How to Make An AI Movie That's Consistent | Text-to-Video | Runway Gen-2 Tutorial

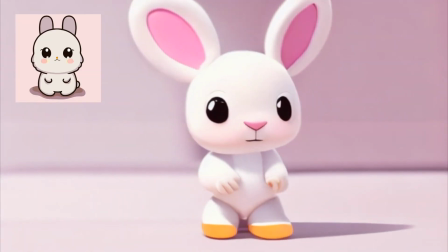[3:34]
I'm not particularly into the whole overly cute bunny thing, I'm not a furry fetishist,
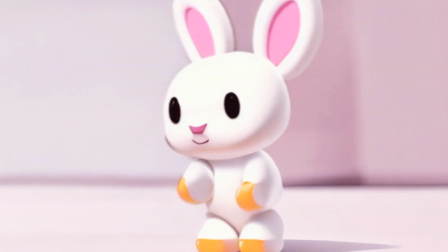[3:39]
but I was getting some stock footage and saw that the composition of was better than anything else I was really
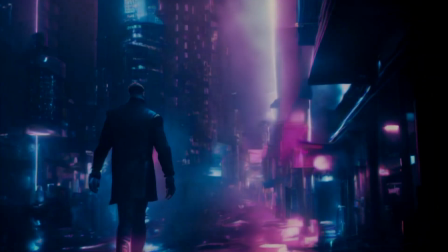[3:44]
doing at the time and when you get a good outcome but not the one you plan it is
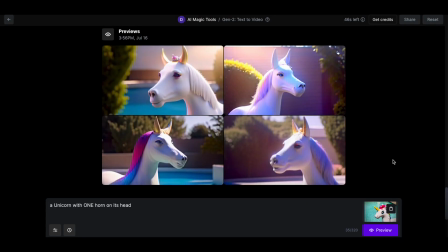[3:49]
a good idea to just double down on it and treat it like a unicorn because gen 2 more often than not will not give you exactly what you want
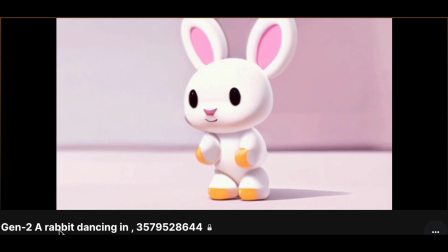[3:56]
but you can do a lot with great images so notice the rabbit wasn't dancing like I asked another issue was the rabbit was transforming
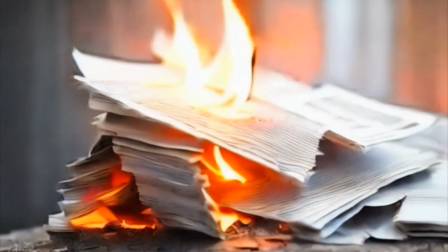[4:04]
itself so I decided to kind of just throw my script I was writing and gen 2 was now
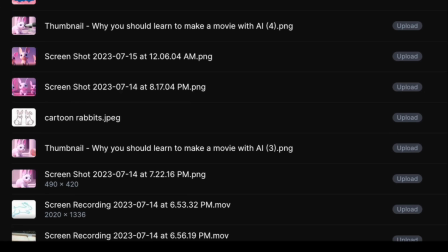[4:09]
going to lead my story's direction and I was going to just work on keeping it coherent as I got more images. I didn't want the rabbit to be transforming though so I started to use seed locking to try and get better iterations out of what it was already giving me.
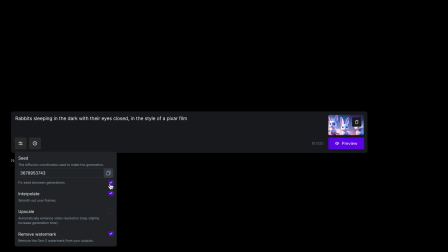[4:23]
So all you need to do to seed lock, copy and paste the seed number here and you can also do it by beginning your prompt from the assets page of the video in this section.
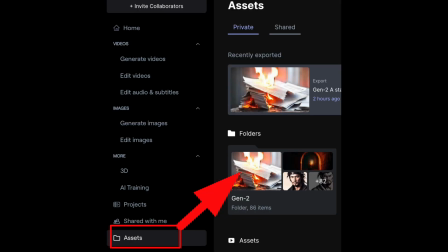[4:32]
So just to really dumb it down, go into your navigation menu, at the bottom left there's assets, go into gen 2, double click the video you want to see it for, you can then copy it into your clipboard or just prompt it immediately.
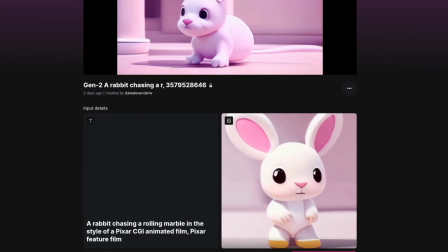[4:48]
I used a screenshot though of part of the video I liked the most, and this is really important, a part where it was facing the camera.
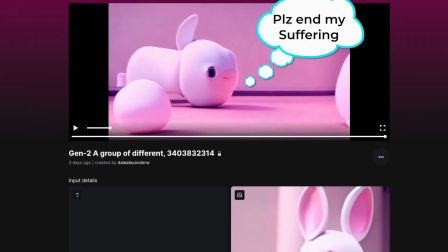[4:56]
If your angle is off it's going to probably give you a distorted result. So seed locking ultimately wasn't as important as the reference image which is what I was mentioning before.
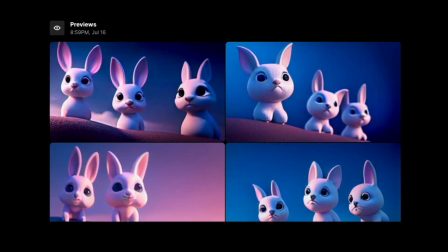[5:05]
So sometimes I get a better result with a new seed, but just taking a really good screenshot of something else Gentoo had given me. So the trick to reference image, give Gentoo exactly what it gave you with new context. In this case,
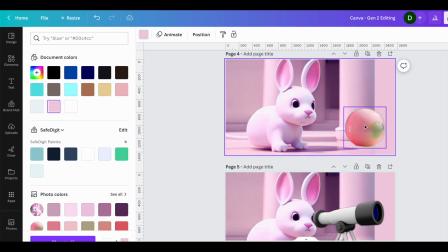[5:17]
I took a screenshot of a rabbit I was already using and went to Canva and overlaid a marble I had from another shot that Gentoo had given me as well.
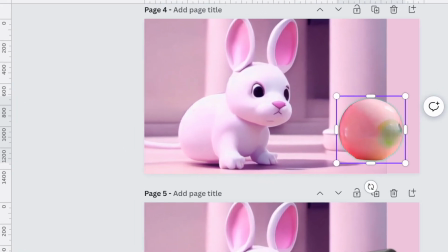[5:26]
And now I had a similar enough rabbit and marble together in the same shot.
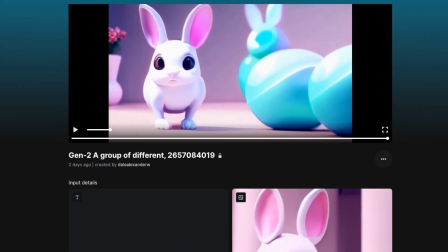[5:31]
Now since both the rabbit and marble looked a little different than the other versions I didn't want to hang on these shots too long.
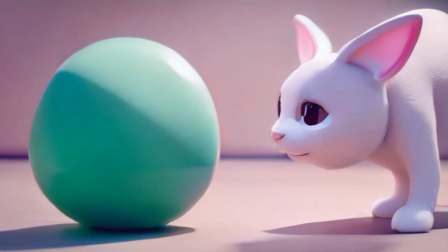[5:36]
This was an editing technique. If you fixated on it that would become your new point of view and frame of reference for what these rabbits look like
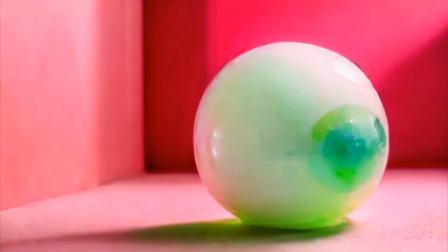[5:43]
and I knew that these weren't the ones that were probably going to be the most dominant especially with what I was getting in other gen 2 outputs.
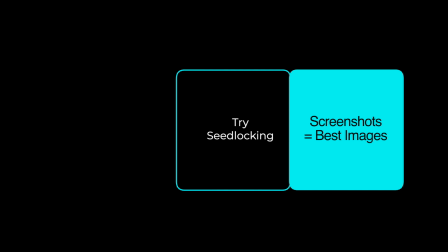[5:48]
So reference screenshots of gen 2 footage when you can. Try out seed locking and when it's inconsistent quick cut and you're editing.
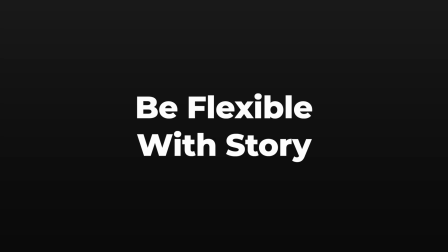[5:55]
So just going back to a really important point be very flexible with your story you absolutely will not have gen 2 stick to your
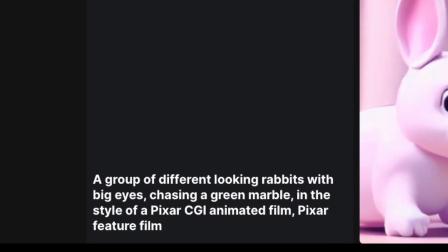[6:02]
script sometimes you'll get some of the story points you put in your prompts but most of the time you won't so the story i started with was not the
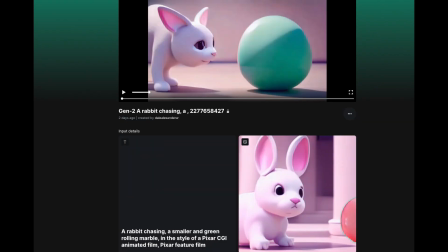[6:08]
one i ended with i tried for about 40 minutes to get the rabbits to chase the marbles and they'd always just stare at them so by that point i had
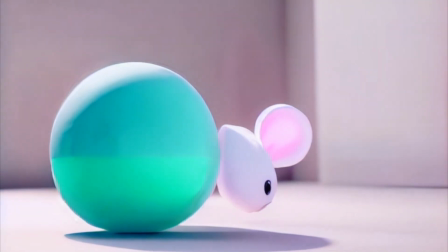[6:16]
evidence gen 2 could do great footage of rabbits looking off screen with interest so i pivoted my story to fit it and just
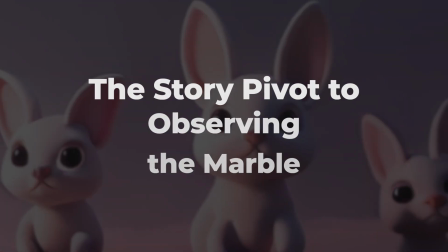[6:23]
had the rabbits observing The problem is observing is not inherently sexy.
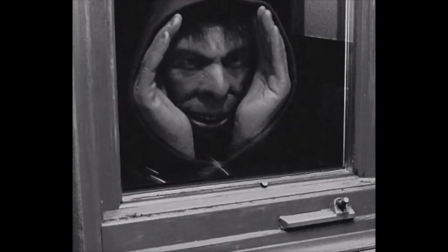[6:28]
When it is, it's probably illegal. So to keep it interesting, I knew I needed action and variety.
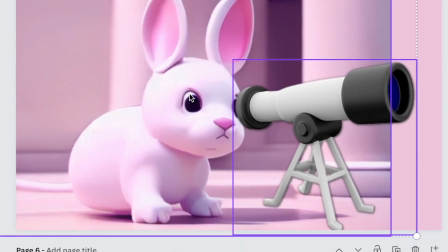[6:33]
So what I did was went to Canva and I overlaid a telescope. And I did it on top of an image that Gen 2 had already given me and I was already using in my film.
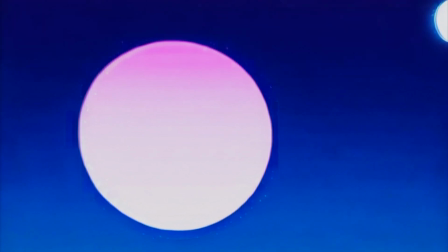[6:42]
So it gave me dynamics to the rabbits observing the marble on the track. And then I kind of played with it.
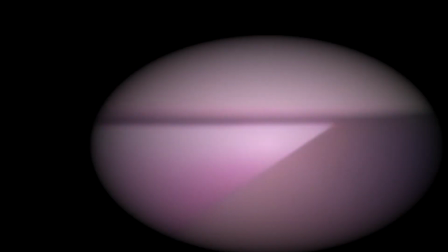[6:48]
I added a vignette for the telescope's point of view.
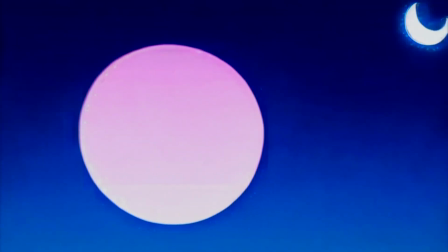[6:51]
It helped me establish that the marble was now moving away from the rabbits. and it naturally led me to more of a conclusion that this is fading away
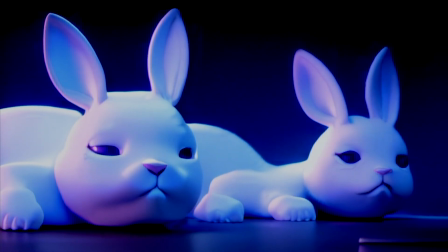[6:59]
and going out of distance it's time to sunset and close it out there are two shots where i use gen one both are following the
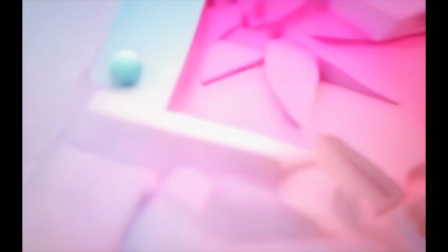[7:06]
marbles gen one's better for action you give it a video it gives you exactly what you put in the video in a different style it can do up to
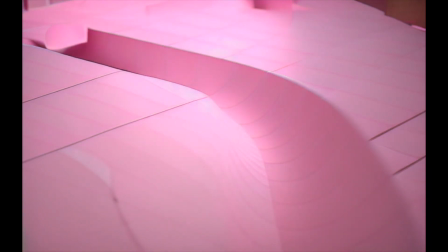[7:12]
15 seconds but as you probably guessed it's all in the prompt and that's my secret this
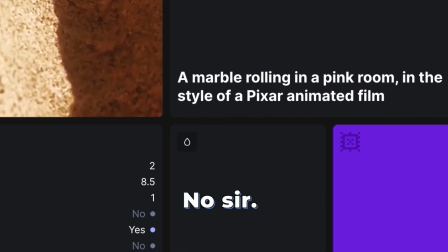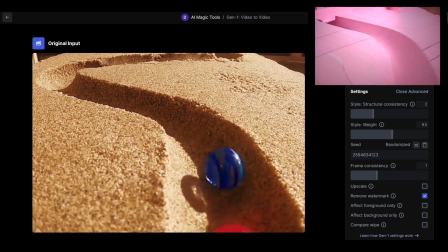[7:25]
prompt was super basic just like a lot of the gen 2 prompts I used that worked. That doesn't mean you're going to get these results right away.
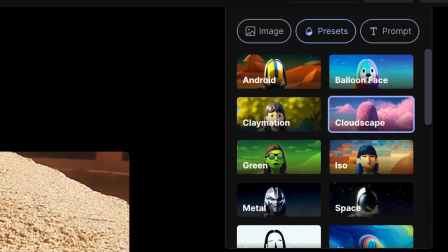[7:31]
I tried several attempts, found that nothing was quite as influential as the preset styles like Cloudscape.
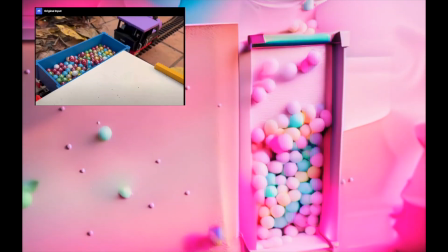[7:37]
Cloudscape matched my color palette. You should use a different one for yours. That was more on me to adjust the colors though on the Gen 2 videos to match it when editing.